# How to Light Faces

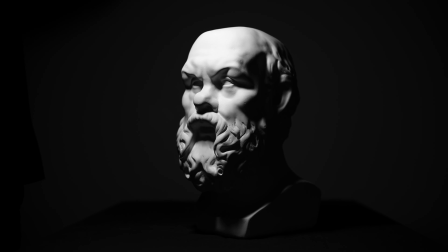0:00 Have you ever wondered why your films look like crap? Because you don't know how to light faces.
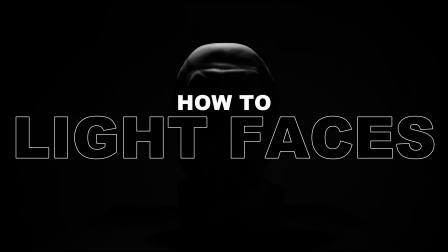0:06 Let me tell you how. The first thing you should do is light the far side of the face.
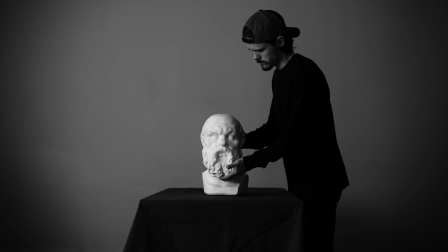0:14 A lot of beginner filmmakers tend to light the subject from the front. They put the light next to the camera.
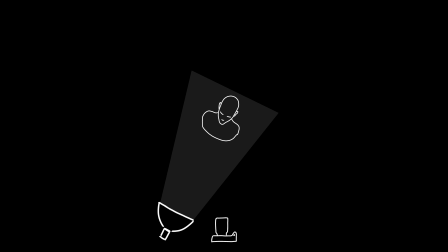0:20 This creates a very flat and boring lighting.
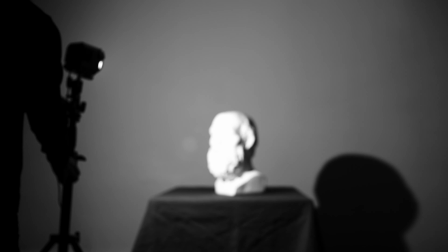0:24 What you should do instead is move the light further back so that it lights the far side of the face.
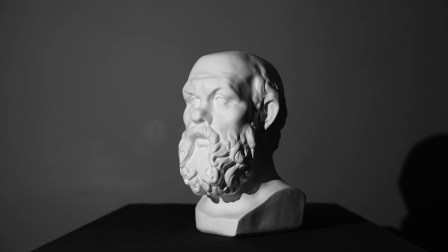0:30 This creates more contrast and depth. It also gives the face more shape.
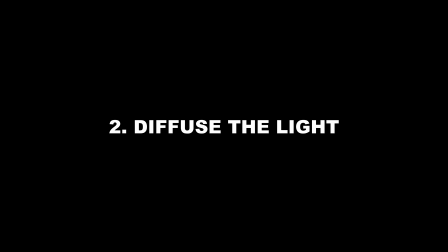0:36 The second thing you should do is diffuse the light. The easiest way to do this is to use a softbox.
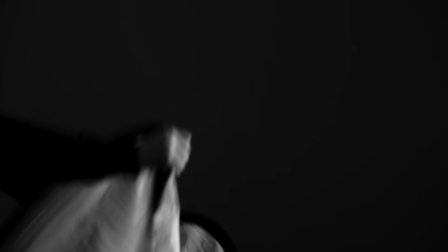0:44 You can also use an umbrella, a diffuser, or bounce the light off a white surface.
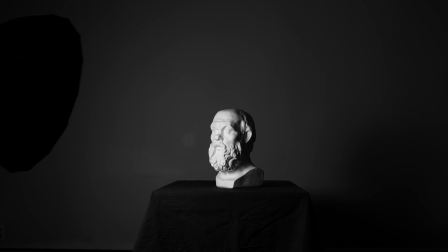0:49 The idea is to soften the light and make it more flattering. The size of diffusion or bounce surface will determine how soft the light is.
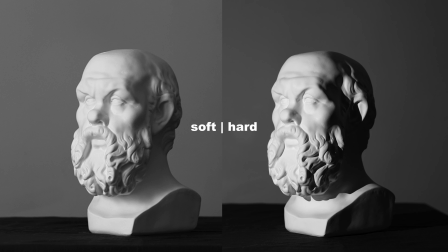0:58 The bigger the source of light, the softer and more flattering it becomes.
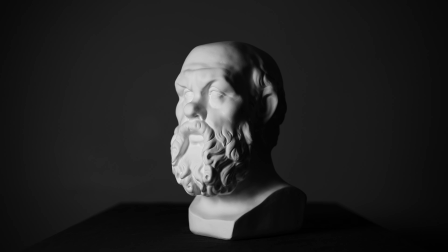1:04 Then you should add backlight.
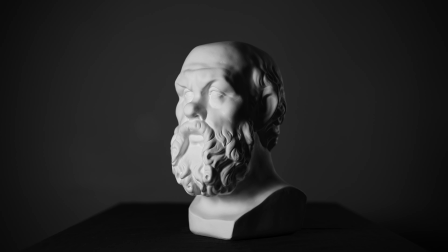1:08 Backlight creates more contrast and dimension on the face and separates the subject from the background.
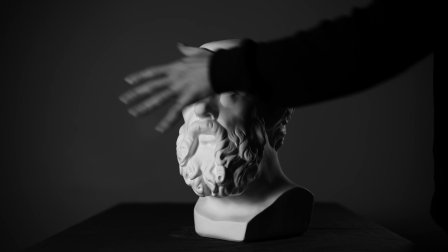1:14 With this setup, soft key light is coming from the front and backlight is lighting the subject from the back.
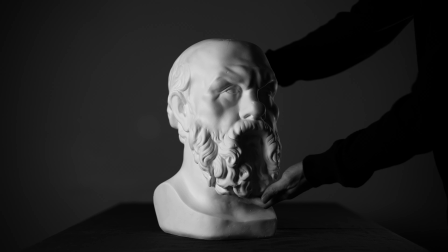1:20 Even if the actor moves, which they're going to do, we still preserve the contrast and dimension on the face.
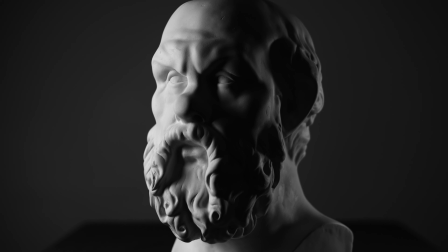1:31 Beginners usually underestimate backlight, but it is easily the best thing you can do to make your shot look better.
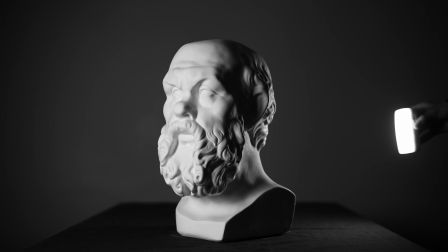1:37 So, my advice is, add backlight unless you have a good reason not to.
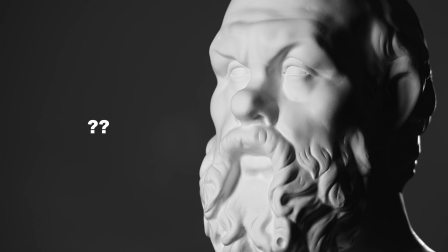1:45 It's very hard for the viewer to figure out where the backlight is coming from, so it's a lot more forgiving in terms of motivation.
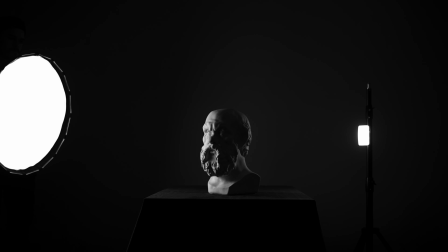1:52 You can place the key light as far back as you want. The further you move it, the more contrast you create. This light placement creates what's called the Rembrandt lighting. It creates a triangle on the cheek.
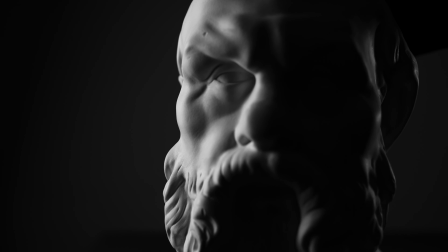2:04 This is probably the most common light technique in Hollywood films.
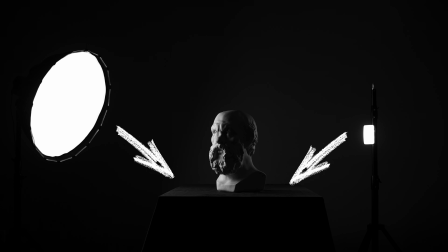2:12 Notice that in this light placement, both light sources are essentially directed towards the camera.
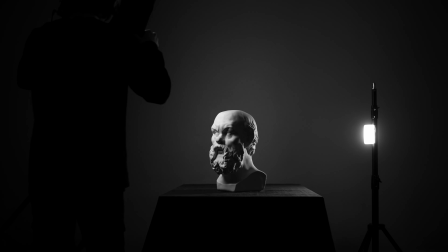2:17 Using this principle, you can move the lights around and create a different look.
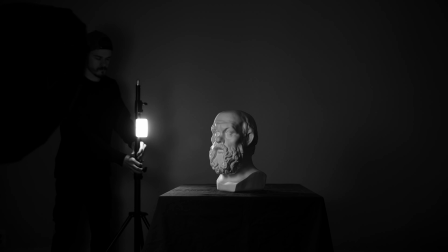2:21 If you move the key light to the front and move the backlight to the other side, you can create this look with the backlight and key light on the same side.
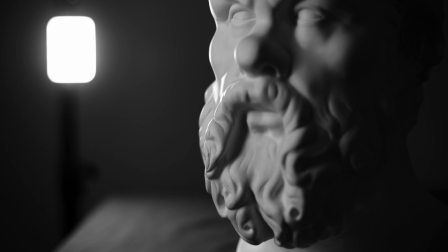2:32 This is also a very common technique. Both light sources are positioned on the same side, to the left from the subject, but they both still face towards the camera.
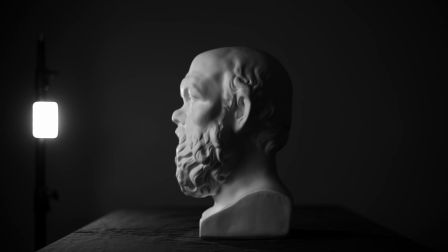2:44 This is also going to work if we see the subject in profile. From here you can move the light higher or lower.
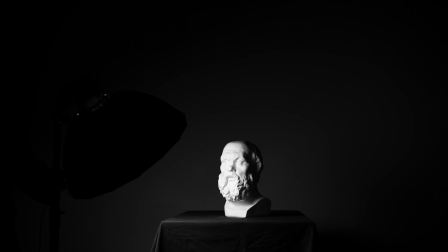2:51 If you move the light higher, it's going to create more shadows, leading to a more dramatic look.
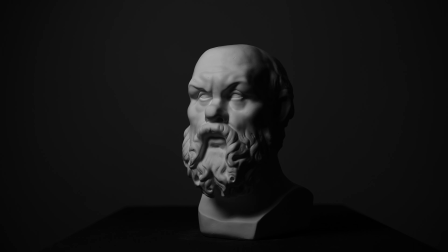2:57 Remember that all of your lighting decisions have to be intentional.
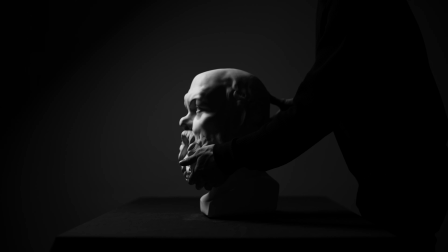3:00 The light has to tell the story as well, and as a cinematographer, you have to know what the story is about and what the director is trying to say.
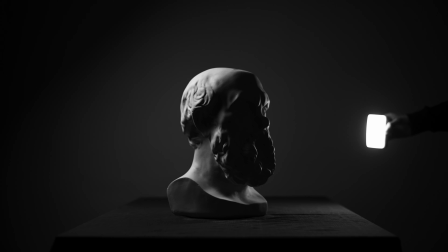3:09 But remember that none of these techniques will work if the lighting doesn't make sense.
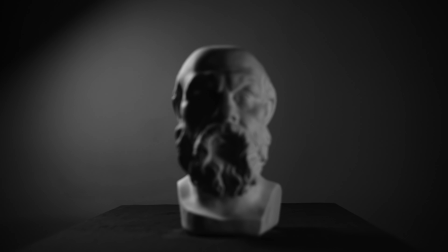3:14 So this brings us to the last point. You must motivate the light.
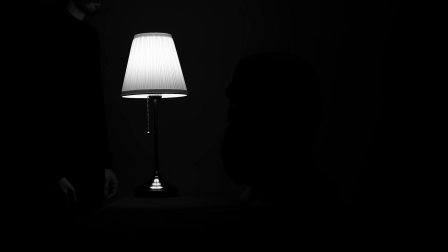3:20 A practical light is never going to be enough to light the face, so you have to extend it.
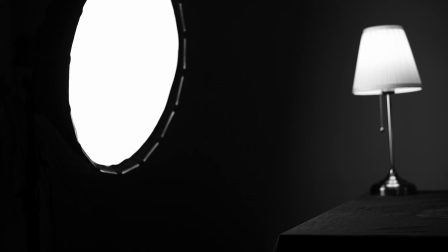3:25 You need to add light from the side of the practical light, so that it lights the face in the way that you want.
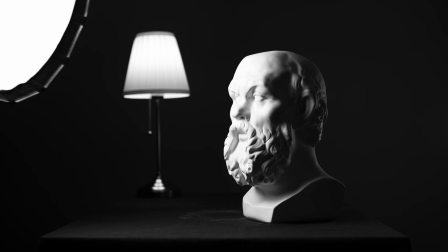3:31 You can place the key light closer to the source of the light, but that will create more contrast.
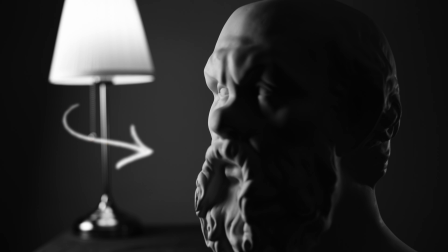3:37 As long as the light is coming from the same side as the practical light, it's always going to make sense.
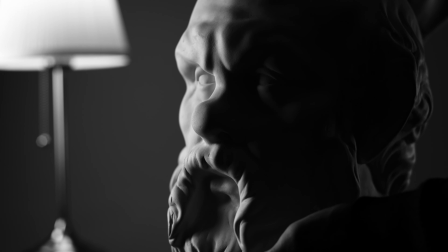3:42 The audience will never know where that light is coming from.
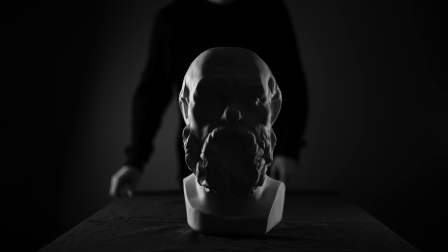3:48 I hope that these techniques will help you improve your cinematography, and if you were ever confused about lighting faces, I hope you're not anymore.